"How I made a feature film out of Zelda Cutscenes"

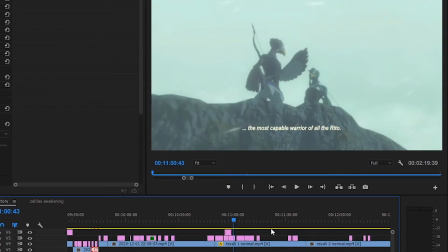(7:57)
Then we come to Rivali, and this was a hard decision to make with the new cut I've just done, because I really like the cutscene of Age of Calamity with the battle between Rivali and Link.
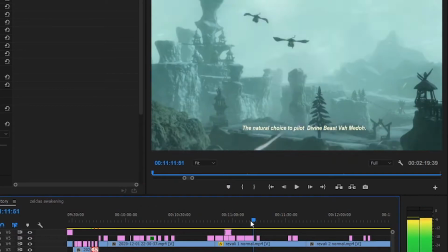(8:08)
It really gets heated. So I managed to keep this in.
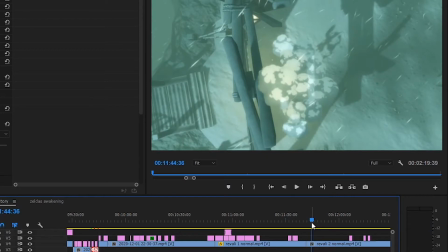(8:13)
It just makes Rivali look like a total asshole, because there's no explanation about the Harbinger and the whole thing that's going on there.
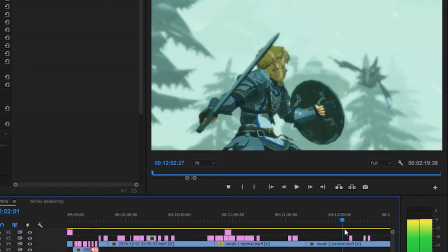(8:20)
It just shows that he's like really reluctant to join the battle with Zelda, which makes sense with his character a little bit later on.
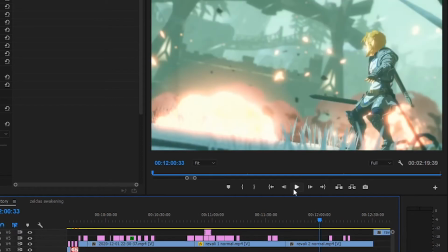(8:28)
But we just have Link and Rivali having this battle in the blizzard.
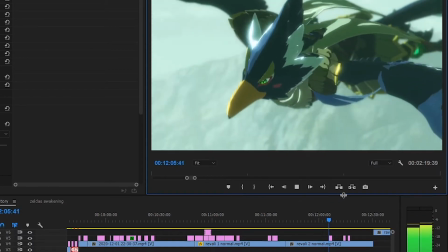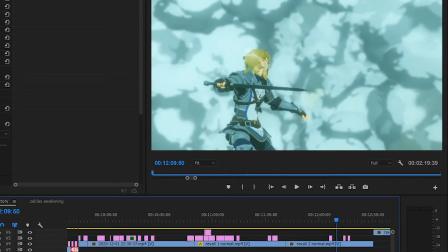(8:39)
And what I really liked putting in this was this melody from the Zelda 25th Symphony Orchestra. I think that really set the tune with this kind of battle.
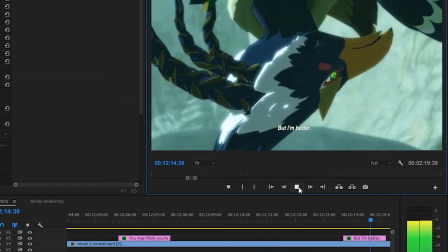(8:51)
That's it's not tense, it's more of a test, and they're kind of challenging each other, and then it gets a bit serious right towards the end of this. And then I thought this bled in really well to the original cutscene to get us to the training ground where Rivali like retreats.
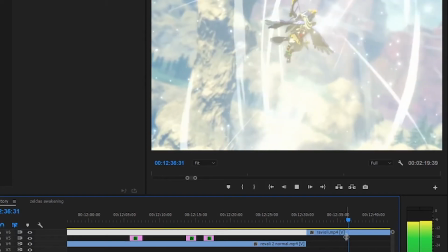(9:08)
Instead of him practicing, he's retreating, but he's injured, and that's why this happens, rather than him being... I don't know if it takes anything away from the scene or not, but I liked having that transition. And then we cut to Daruk, and this was an interesting one to get my head around as well. So what I did was, in the original Champion Ballad scene,
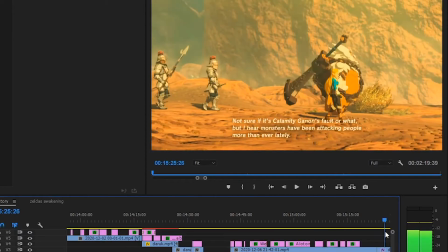(9:27)
Zelda's walking along and she's escorted by a couple of knights, which you can see in this shot here.
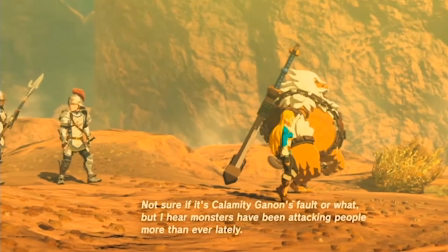(9:31)
This is the original Champion Ballad, and they're wearing the helmet and everything.
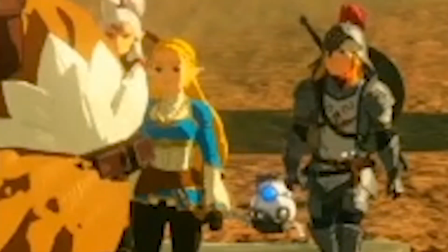(9:35)
So what I did was I put Link in the helmet just so it looks like he's one of these escorts, and then they kind of blend together nicely.
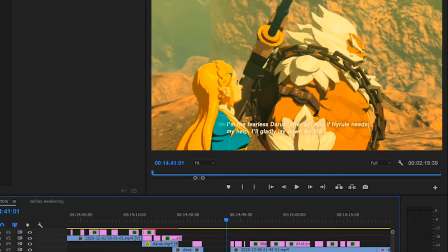(9:43)
But it does feel like the scene's all over the place the way it is, and I like it better in the new cut where Link's not part of the scene yet. It was just accommodating Link in there was a little bit tricky.
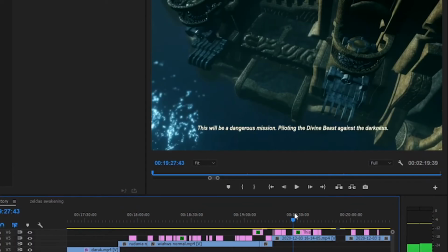(9:52)
And then straight after we jump straight to Zora's Domain with this conversation with King Dorephan, who is the slowest talker in any Zelda cutscene. He's just so slow. But it was nice to establish this
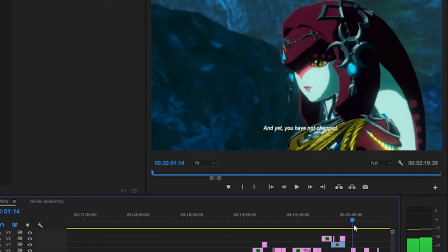(10:05)
kind of relation with Link and Mipha in these early stages of the cutscenes.
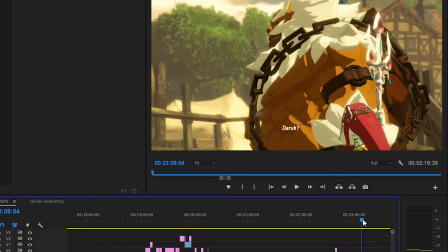(10:12)
I like this Hyrule Garrison scene because you get to see the champions actually talking to each other, and that's cool, so that brings it back a little bit. The Korok Forest scene is cool. I like it because it establishes, it's the first time we get to see in this particular movie our main antagonist,
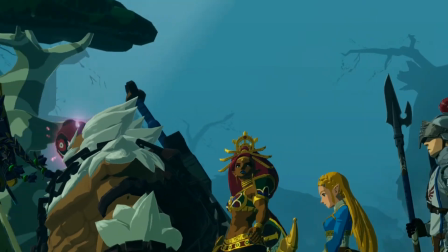(10:32)
whose name is Astor, but ultimately that doesn't add anything. You get to meet Hestu, but he doesn't do anything at all.
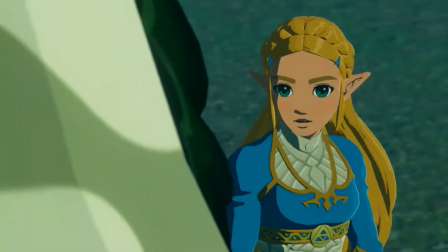(10:40)
He's in there for one scene and he disappears. It doesn't matter.
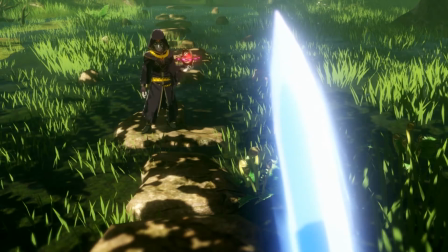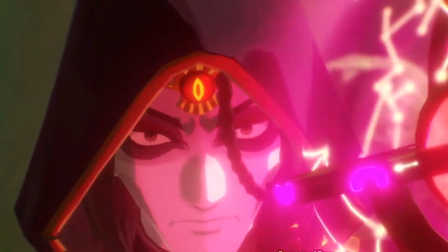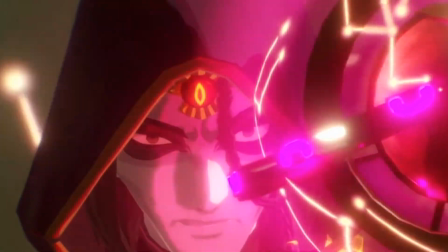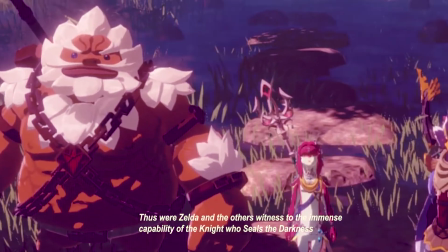(11:01) Thus were Zelda and the others witness to the immense capability of the knight who seals the darkness.
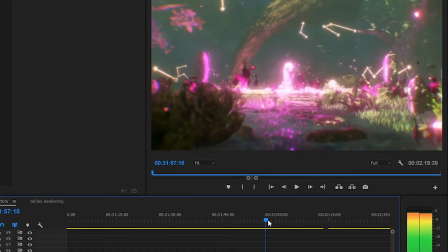(11:08)
This was a tricky scene pacing-wise, where Link gets a sword and then Astor disappears.
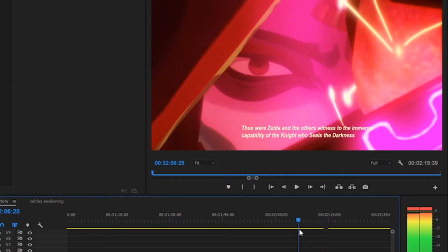(11:13)
So the way I've kind of put it together is I got this shot of the champions looking on, and I put in some audio of Link fighting,
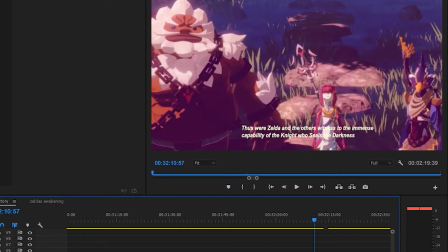(11:21)
and I cut together King Rome's speech.
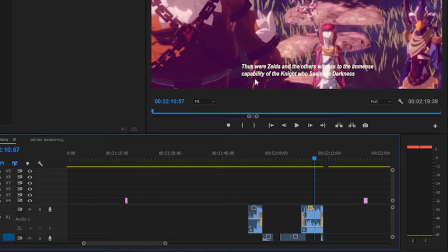(11:25)
That's where Zelda and the others witnessed the immense capability of the knight who seals the darkness. I think thus Zelda and the others were witness to the immense capability is actually about Urbosa using Vana Buris,
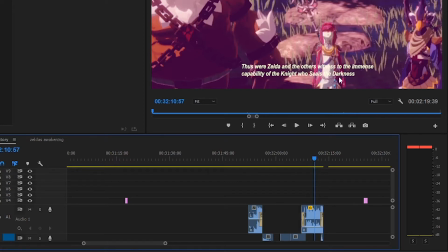(11:39)
and then the knight who seals the darkness is from another part of a different cutscene, and I put them together, these two segments here, and that's just an example of where I could use the king's speech. That's a movie reference to make him say what I wanted.
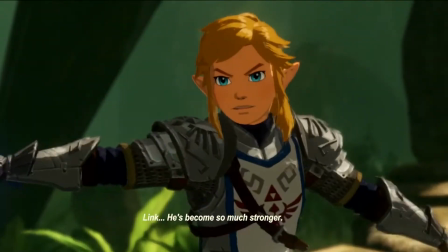(11:54)
And that's how propaganda is made.
Link, he's become so much stronger.
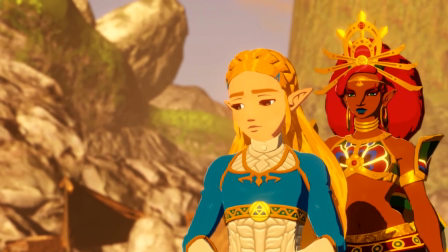(12:00) And yet I have not. I presume that's what you're thinking?
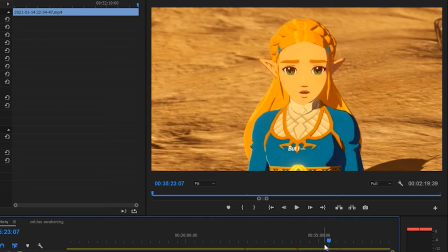(12:07)
I really love this conversation between Zelda and Urbosa. It kills me that I couldn't use it in my final Snyder's Cut version. It's set aside from another level, but it works really good close together as well. It kind of just helps sow the seeds of doubt of how Zelda is now feeling bad in this particular version. Then you cut straight to the ceremony. This is one of the only shots that I color graded.
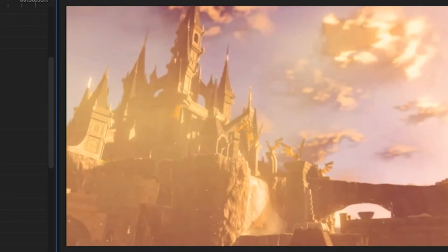(12:30)
It normally looks like this in Breath of the Wild, but I had to make it look a little bit more purpley so it would be more in tune with the Age of Calamity scene as well.
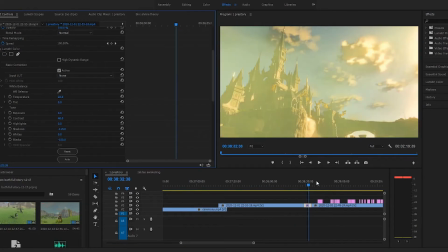(12:39)
So if you're going from this to this, you'd know there was a difference. And that's where I did a bit of color grading.
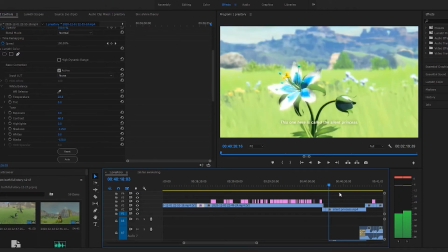(12:48)
And then the scene here of Rivali leaving is the motivation for Link and Zelda to go to Rito Village and have a chat with him.
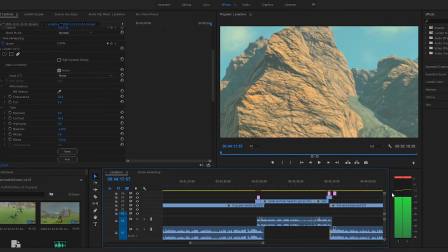(12:56)
And then you get to see them doing the rounds. This is where we bleed in a lot more to the Breath of the Wild memories, just all going in their consecutive order.
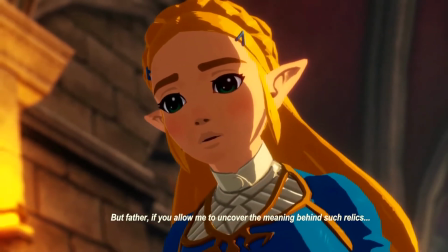(13:04) But Father, if you allow me to uncover the meaning behind such relics, I believe it could help us to...
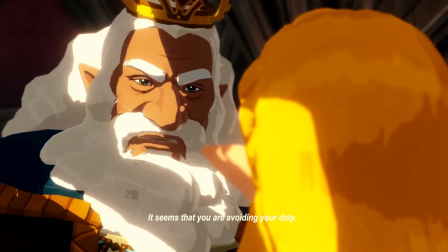(13:11) It seems that you are avoiding your duty.
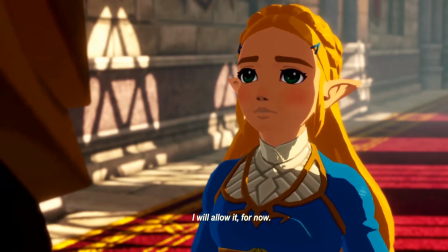(13:19) I will allow it, for now. But do not forget your mission.
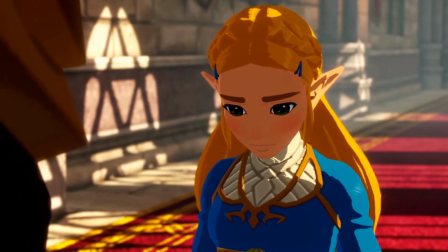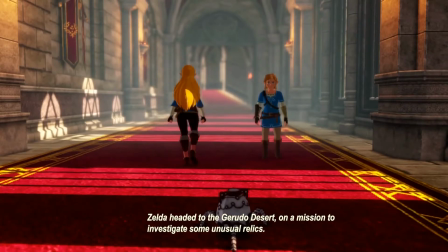(13:33) Zelda headed to the Gerudo Desert on a mission to investigate some unusual relics.
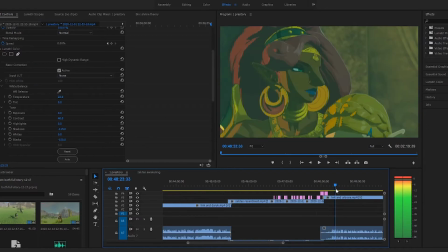(13:39)
And so the idea is that she's kind of gone out on her own, and then Link's come to find her, and that's why she's upset that he's here.
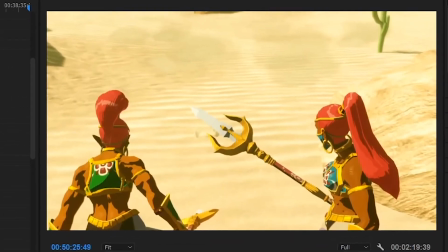(13:46)
And then the scene that got me a lot of controversy. Like I said, I like Urbosa. I think she's one of the best champion characters. She's definitely the most interesting, and her and Zelda have the best conversations. And it's really sweet and sad that, you know, Zelda doesn't have a mother and sees her as a mother figure and all that.
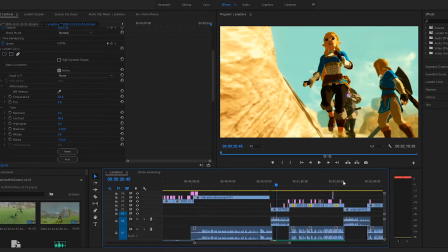(14:03)
So I think that's something that is interesting to explore. At the beginning of Age of Calamity, spoiler alert, there's always either a enemy invasion or some sort of insurrection happening when you're going to meet the four champions.
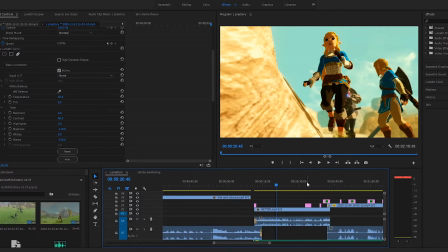(14:17)
And with the Gerudo, they've been turned. Urbosa has told them to go and stop Zelda from getting there. And so you like literally murder hundreds of Gerudo on your way to meet Urbosa. It kind of doesn't flow well here,
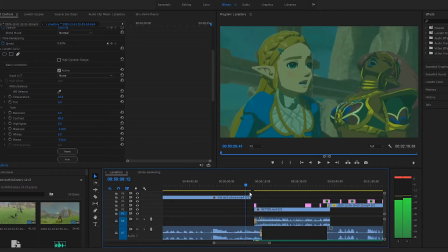(14:33)
but I hope people get the idea that some time has passed and then all of a sudden they're attacked and they don't know why.
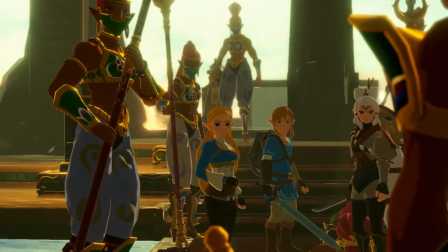(14:39)
And so they go to meet Urbosa to find out why she's doing it.
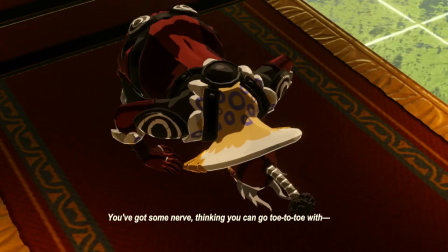(14:43)
And you find out Urbosa is actually boom boom boom, our antagonist, Master Koga, and then you get the standoff scene.
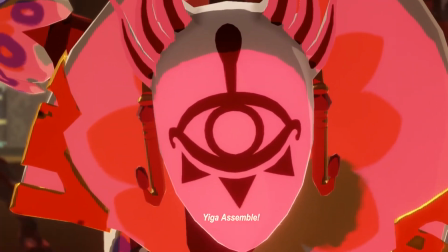(14:51) Yiga, assemble! Me excluded, of course.
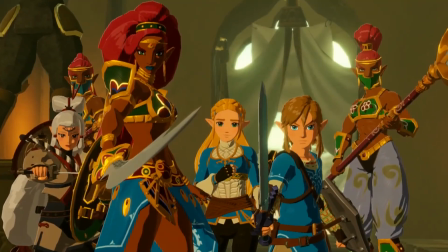(14:58) What?
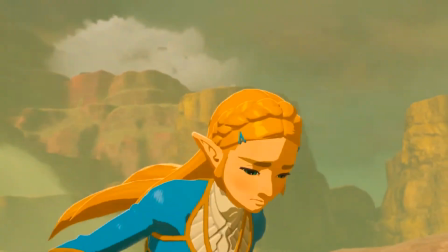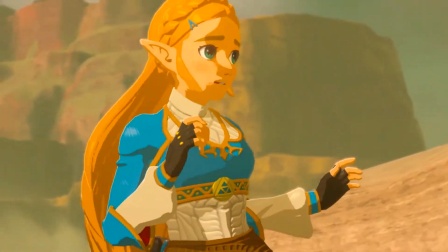(15:04)
The reason I've left this in, the main reason, aside from it being an awesome scene,
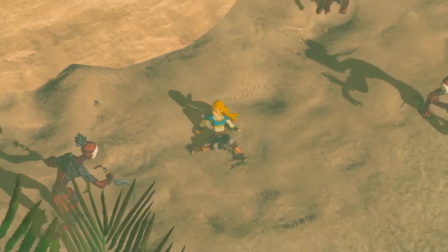(15:08)
is that it gives us a reason for us to bleed from this scene in Gerudo Town to the scene where Zelda's being attacked.
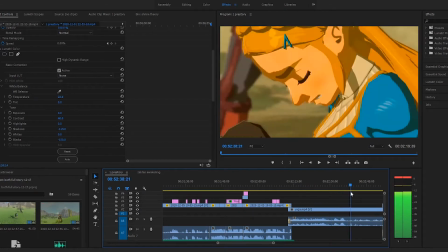(15:15)
It gives that pacing, which wouldn't have existed before. It would have been really random. So I decided to keep that in both cuts.
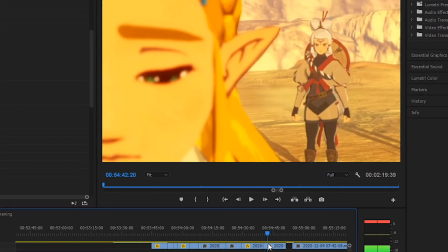(15:24)
And this scene, which is the original recruit scene here.
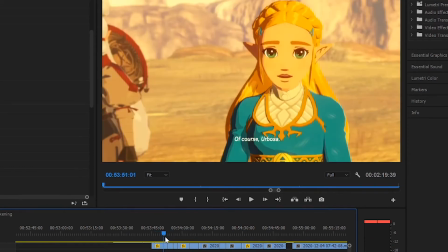(15:28)
So in these scenes, Link is actually present, but he's hard-coded to have his original uniform on, so I couldn't put him in.
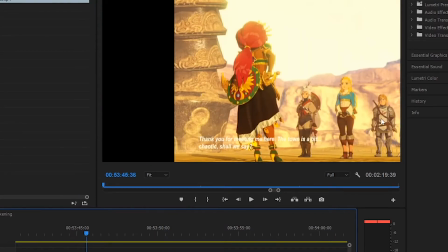(15:34)
There you go, you can see Link there. He was standing in the background the whole time. So I had to cut him out because you can't change these cutscenes to change their costume. And I also had to make it so you couldn't see Urbosa was wearing the black as well. And then you got to see something in Age of Calamity that I wanted to put in that you didn't see in Breath of the Wild.
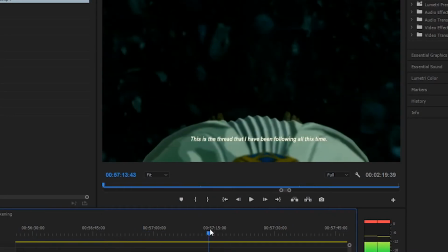(15:55)
And that's Zelda going to the Fountain of Courage, which is a cool scene, but ultimately it is just an echo of her being in the Fountain of Power from Breath of the Wild.
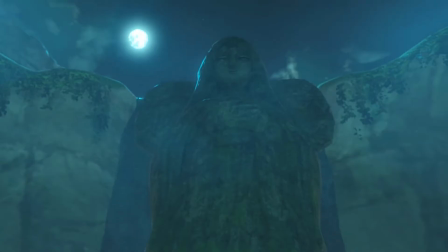(16:04)
It's just, you know, I'm not good enough, I'm going to fail.
Prayer will awaken my power to seal Ganon away.
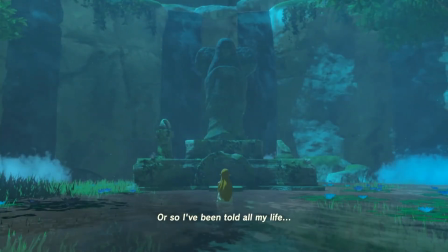(16:12) Or so I've been told all my life.